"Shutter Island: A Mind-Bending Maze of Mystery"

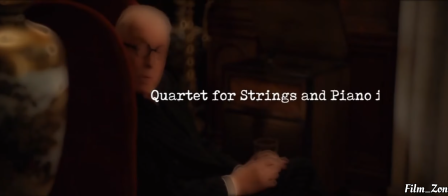Besides the fact that the music parallels the general feeling of the scene, Quartet for Strings and Piano in A minor by Gustav Mahler remains a rather odd choice of music to say the least.
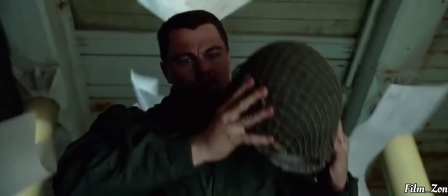We see that the music triggers a response in Teddy that brings him back to the headquarters of the Dachau concentration camp where the same music was playing on a record player.
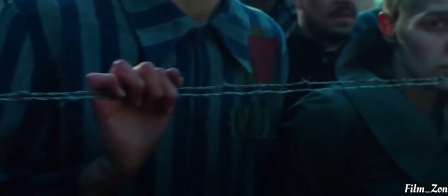Now, why is this odd? Because Gustav Mahler was Jewish, and his music was subsequently banned by the Nazis.
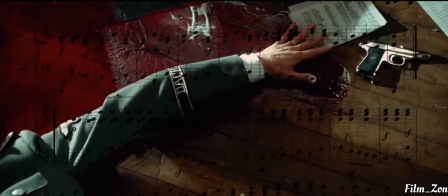Secondly, the Quartet for Strings belongs to Mahler's earlier and lesser known work, so why on earth would the SS camp warden have this exact piece playing in his headquarters?
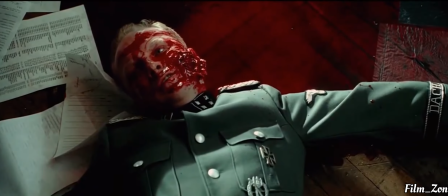It seems highly unlikely that this event actually happened, and it makes us wonder about the reality of Teddy's memories.
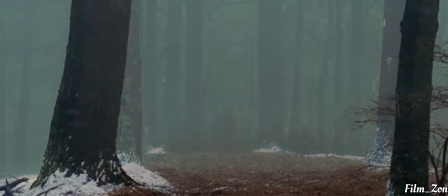The music adds a sort of Grimm Brothers fairy tale-like quality to the memory while snow is falling everywhere and bodies lie frozen on the ground.
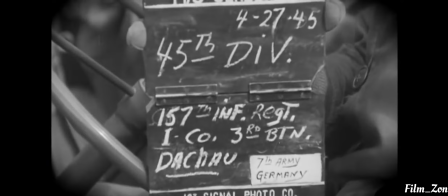The thing is, real-life footage shows that there was no real snow to be seen during the liberation of the camp,
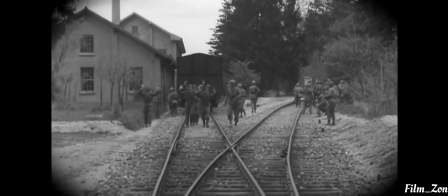adding further doubt about just how trustworthy Teddy's perspective is.
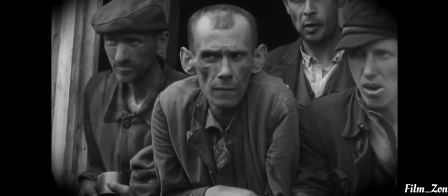A little research also reveals that Mahler actually never finished the quartet and had trouble finding his own voice, leaving it fragmented and isolated in between his work.
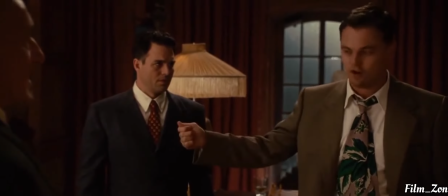The parallel with Andrew then seems obvious, as he struggles to find his own voice and hides behind the voice of Teddy.
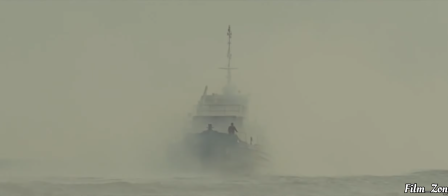We're taking the ferry back in the morning. Come on, Chuck.
And to prove that Andrew is in fact hiding behind this fake persona, we only have to look at the opening scene of the movie.
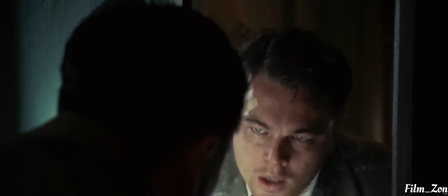After Teddy throws up, he looks into the mirror, which in film often indicates that the character has a split personality.
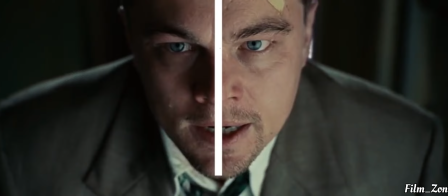On top of that, you can see that half of his face is illuminated by the sun, whereas the other half is left in the dark, signifying Teddy's buried real personality.
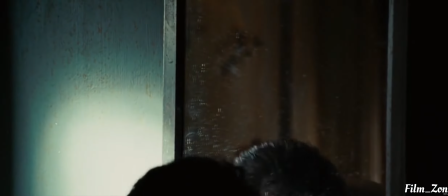He even unknowingly states his main goal of the entire story.
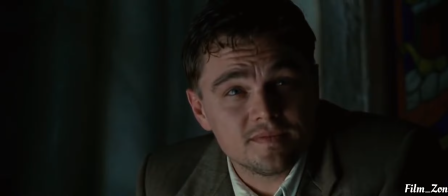This theme returns multiple times and comes to a climax when Andrew's face is fully illuminated and has finally accepted reality as it is.
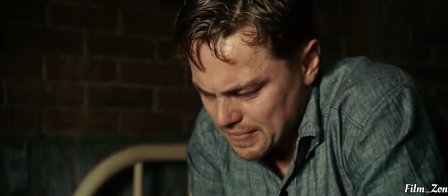Oh, and did you notice that little band-aid on his forehead? Now that's gone here too, indicating that he's no longer covering up his wounded personality.
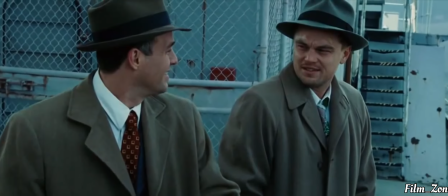Oh, and remember that part where Chuck is praising Teddy?
The man, the legend, I'll give you that.
Notice that the legend also explains that Teddy's personality is not real, but just a made-up story.
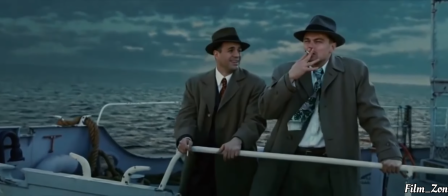But the most important theme of all to be found in the opening scene is the substance that both literally and figuratively keeps the scene afloat: water.
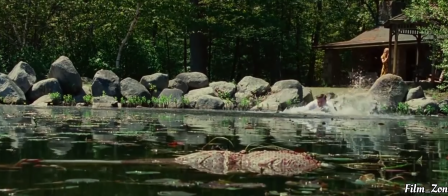So at the end of the story, it's revealed that Andrew's wife drowned her children in the lake, hence why Teddy is so nauseated by water.
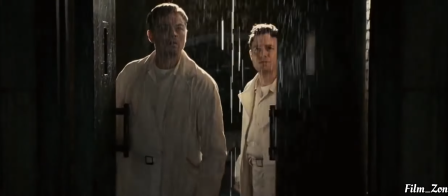And like a psychological practice, Teddy is slowly but surely put in increasing contact with water, until he ultimately comes as close to his trauma as possible by diving into the sea.
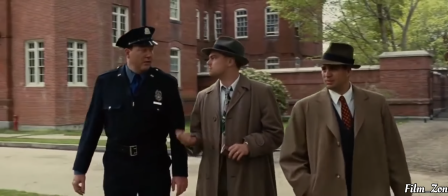But Teddy's physical appearance and demeanor also change dramatically during the film. He starts his journey with a rather collected and no-nonsense attitude towards the world.
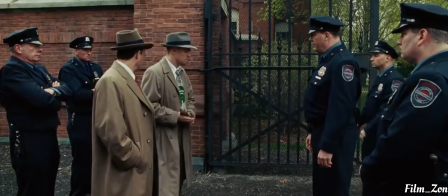But as the story progresses, he's slowly stripped from the things that make him who he is. First his gun, then his clothes, then his attitude, and ultimately his entire made-up self.
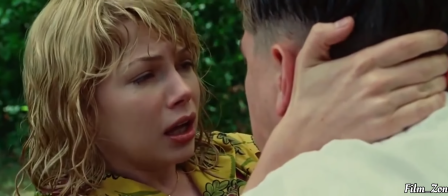As I stated earlier, Andrew came up with Teddy's persona only because he was unable to deal with the violence and guilt that he's had to endure in his life.
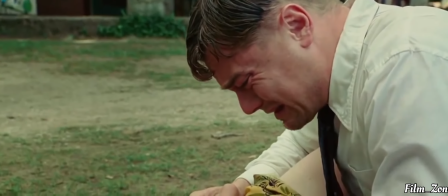This sort of cyclical nature of violence and cruelty that is part of humanity, and in which he actively partook,
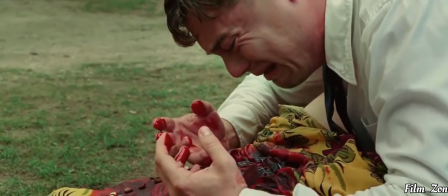is what ultimately drove Andrew into insanity, no matter how much he denies it.
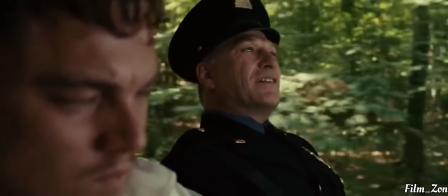Carly thinks you're harmless, that you can be controlled, but I know different. You don't know me.
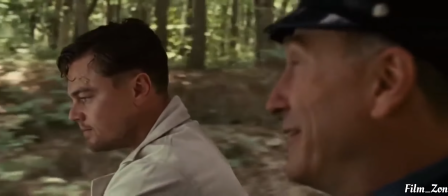Oh, but I do. You don't Oh, I know you. We've known each other for centuries.
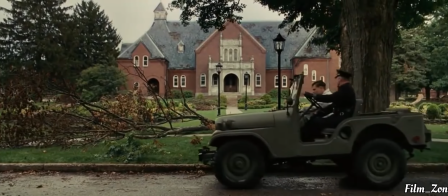Also notice that the sadistic warden isn't named on purpose, because warden is an anagram for Andrew.
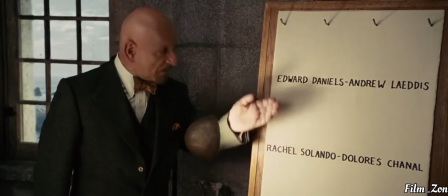And there are more of these anagrams to be found, as is shown by Dr. Colley at the climax of the story, though he fails to explain the name of Teddy's fake partner, Chuck All,
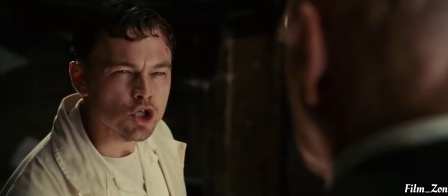who turns out to be the mysterious Dr. Nehan.
You're gonna tell the U.S. Marshal's office that he's a defense mechanism?
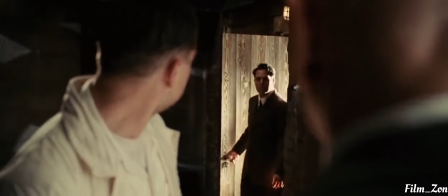Surprise, motherfucker!
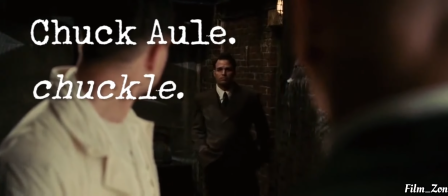Because phonetically, Chuck All sounds a lot like Chuckle, which in turn indicates his character's role as jester or trickster within the realm of story as a whole.
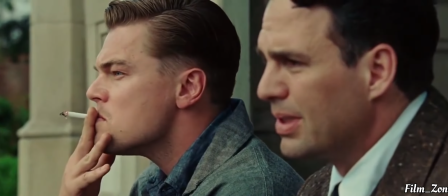These type of companion characters are known for their mischief and their motivation to push the protagonist into change.
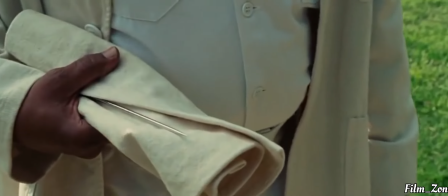And not only does Chuck trick Teddy into believing that he is his partner, but he also has an active interest in helping Andrew to accept reality as it is.
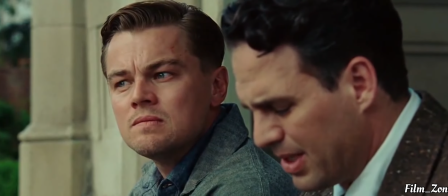This place makes me wonder. Yeah, what's that, boss? Which would be worse?
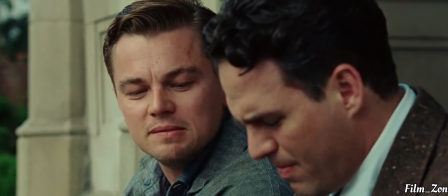To live as a monster? Or to die as a good man?
And to me, this is the magic and brilliance of Shutter Island.
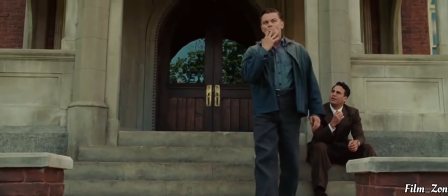It knows its purpose in making the audience identify fully with a fake character, and arguably manages to make us just as delusional as Andrew himself.